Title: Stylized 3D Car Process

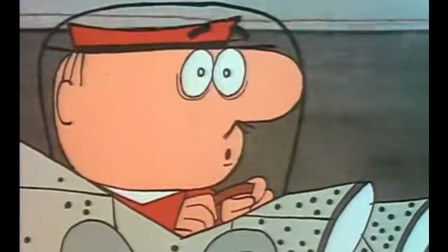For the animation to match the overall aesthetic of the illustration, I figured I should keep it pretty simple,
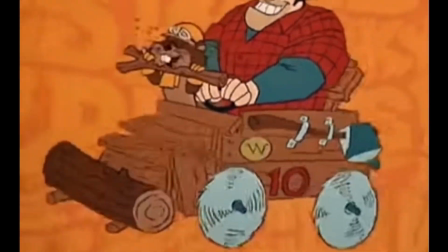so I referenced some animation from Bruno Bozzetto and Hanna-Barbera, where you can see some of the car parts jumping around a bit,
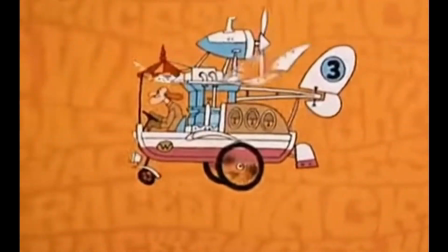like the cars driving over bumpy ground, or the engine is just making the whole car shake.
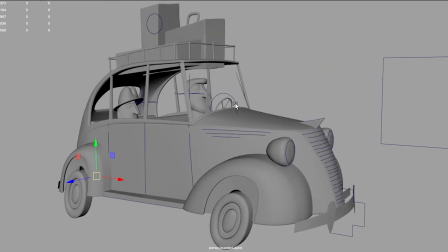And to capture that, I just made a very simple rig by apparent constraining portions of the car to a few controllers and
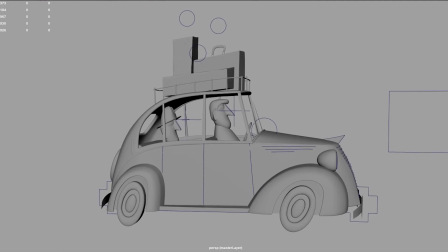gave them some subtle translation and rotation to try to evoke a similar feel to some of the 2D animation I was referencing.
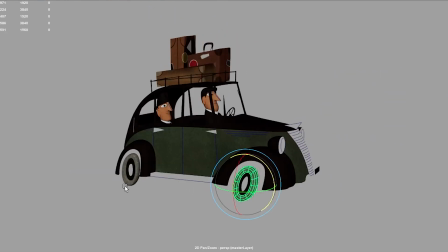One of the main visual cues to make it seem like the car is in motion is rotating the wheels, but as you can see,
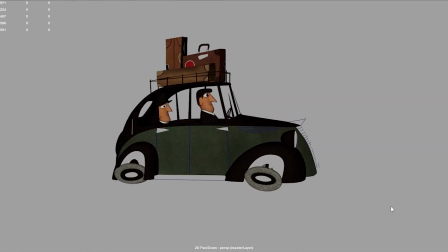the wheels aren't perfectly round, so rotating them in this oval shape looks a little odd by default.
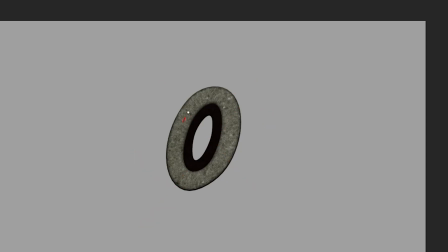So what I needed to do was make it appear as if the wheels were rotating within their oval silhouette.
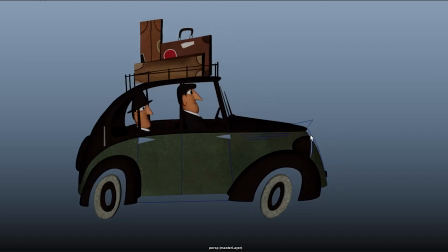And the way I achieved that was by simply making the wheel more circular by default,
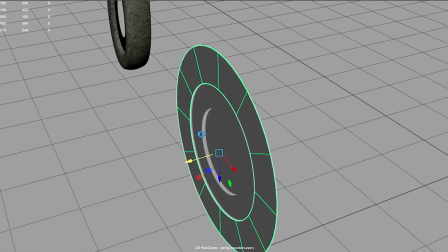then creating a shell object that I could use to deform the wheel as a secondary process.
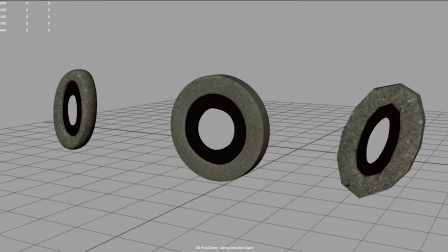So the wheel can rotate as a circle and then be deformed in a live way with that circular animation intact.
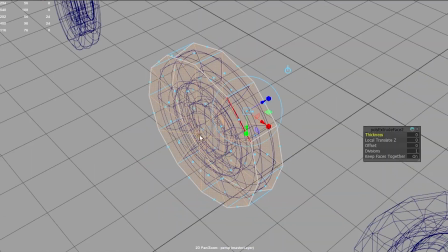So here I am making a circular shell to roughly match the shape of the wheel,
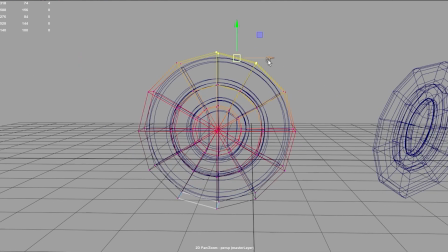keeping that live rotation of the wheel geometry, then doing a wrap deform operation from the wheel to the shell,
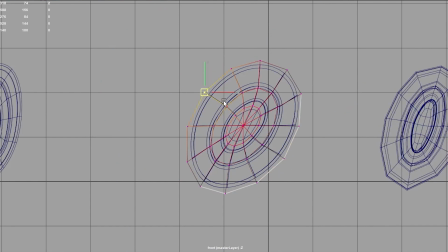and then pushing the shell's circular shape into an oval, letting the wheel geometry deform with it.
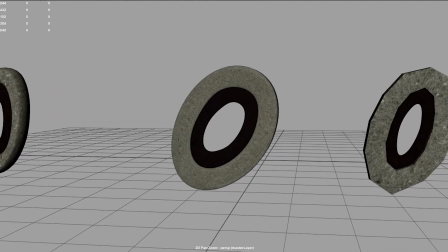So as far as the wheel is concerned, it's still a circle and can rotate around itself, but because of the wrap deformer, it's now pushed into an oval shape.
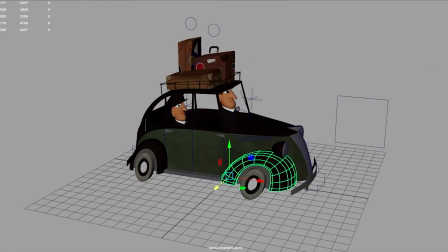And now with all the animation pretty much ready,
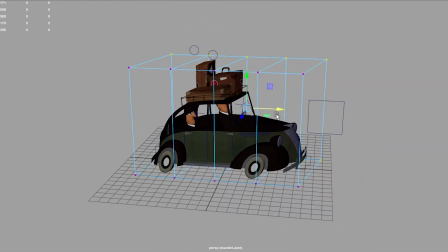I can lattice the whole car along with the animation controls and push it back into the approximate shape of the illustration from the side view.
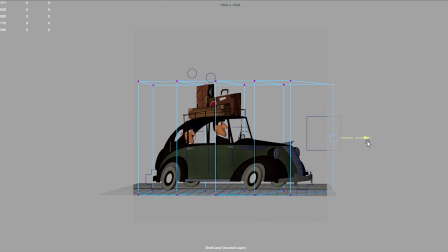Now because I want the characters to still look like they're in side profile, I'm not letting the characters get affected by the lattice, and I'll just move them into the right location separately.
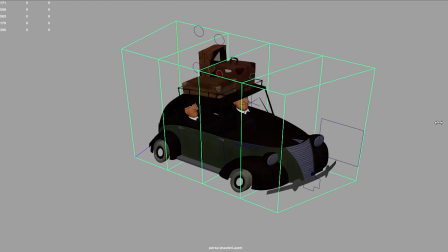A nice thing about the lattice is that as long as I don't delete history,
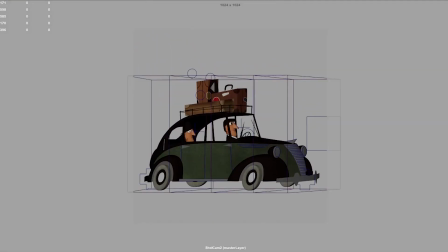it'll remain live and the car can rotate freely within it, and I can also animate the lattice points over time,
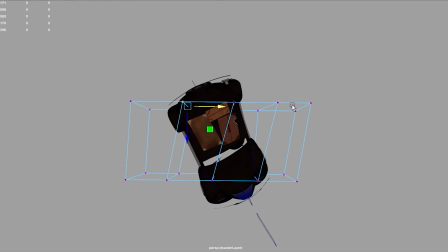so it can have a full effect at the start and end of the turntable,
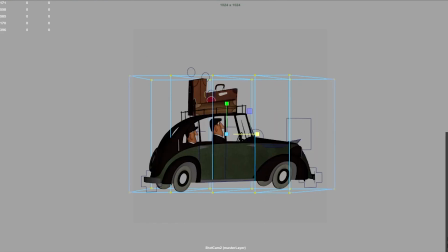but change its shape for different angles of the car's rotation, which helps to make the deformation less detectable.
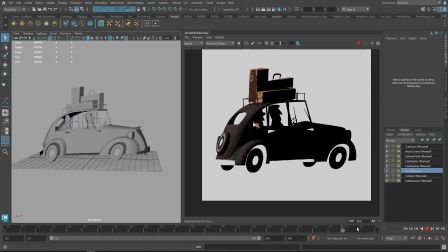So I set up this render using Arnold with just a few render layers. one
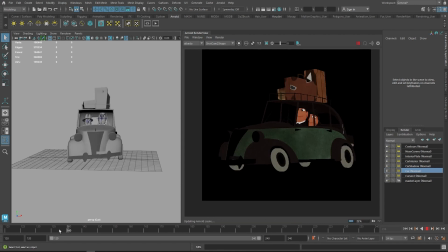layer for the overall color of the car exterior which will be the main foundation of the composite.
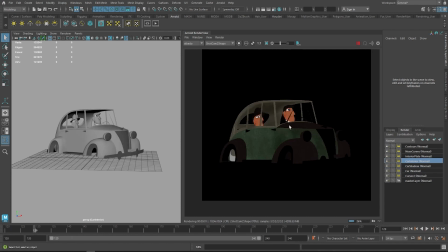I have a duplicate layer for the interior which is basically the same except the main cab is gray.
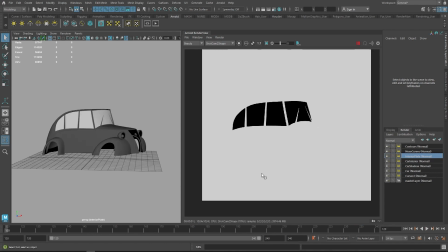I have a layer that I can use as a black and white matte to differentiate exterior and interior.
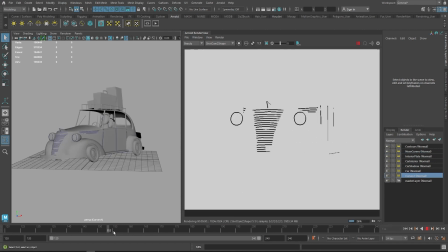I have a layer for lines that are defined by the curves I created and a separate layer for line work that is defined by the silhouettes of the bumper geometry.
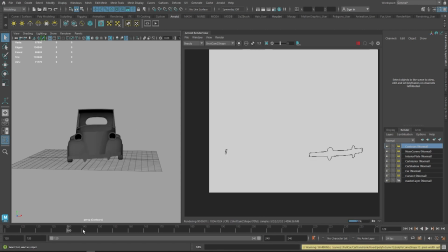So using a slightly different method there for creating line work. I also have this separate layer for the line work of the character's noses, and the reason I'm keeping this separate is because I want the lines to come and go depending on the angle of the character's camera.
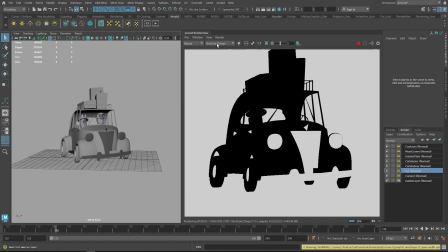And that's really it for my render setup, and I'll show you how I put all these render layers together in the compositing section.
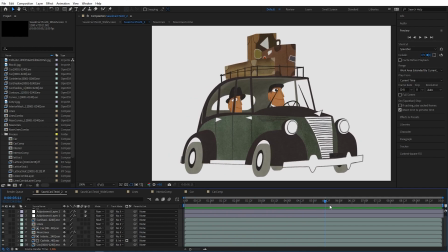Okay, so here I'm using After Effects to combine my render layers into the final composite. and I'm using the main color layer as the
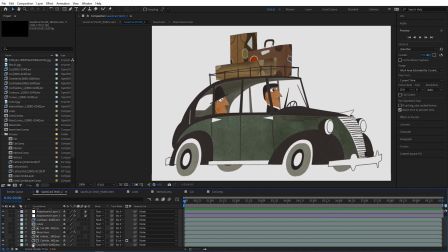base and I've stacked the interior color layer on top which is
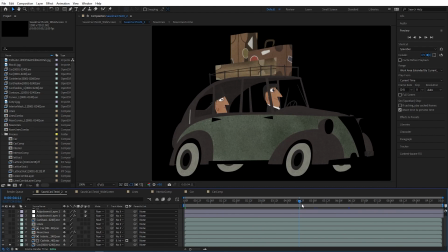isolated by that black and white matte I was showing and quickly the reason I did this rather than texturing the exterior black and interior gray in one map is because
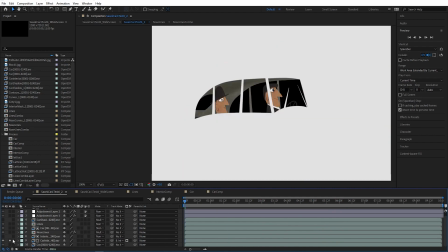in this way anytime you look through the glass the cab will appear gray and if I had simply assigned the exterior faces black and then the interior faces gray you might have seen that sliver of black creeping around the edges of the windows and this way it just keeps it visually as simple as possible
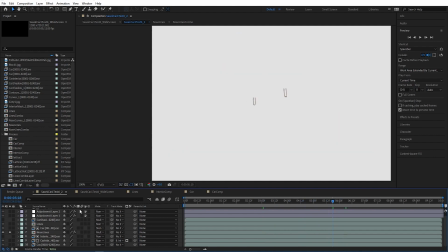now here is the layer with the line work for the noses isolated and as i mentioned i'm
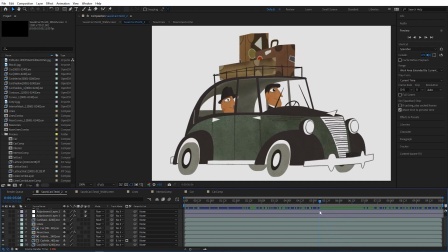now able to have these lines come and go depending on which way the characters are facing the camera
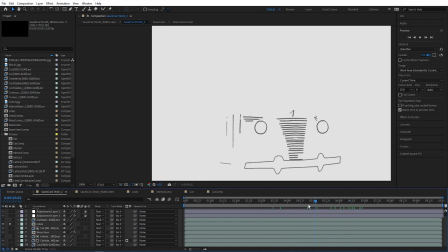and lastly i have all the other line work here isolated and i'm affecting it very slightly using a 2D displacement,
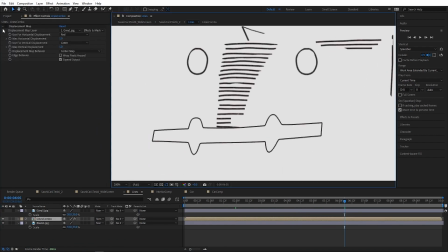which is using my original paper texture to deform the linework, giving it a more hand-drawn feel,
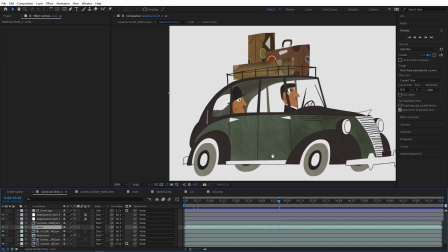as you can see here. And that's pretty much it.
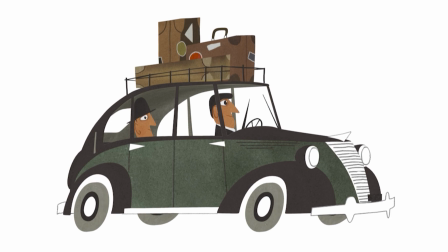Thanks a ton for watching. I hope all that made sense, and if you have any questions or are curious to hear more about any part in particular, please just let me know in the comments and I'll be happy to go further in depth on any portion of the process. Thanks again, and I hope you enjoyed it.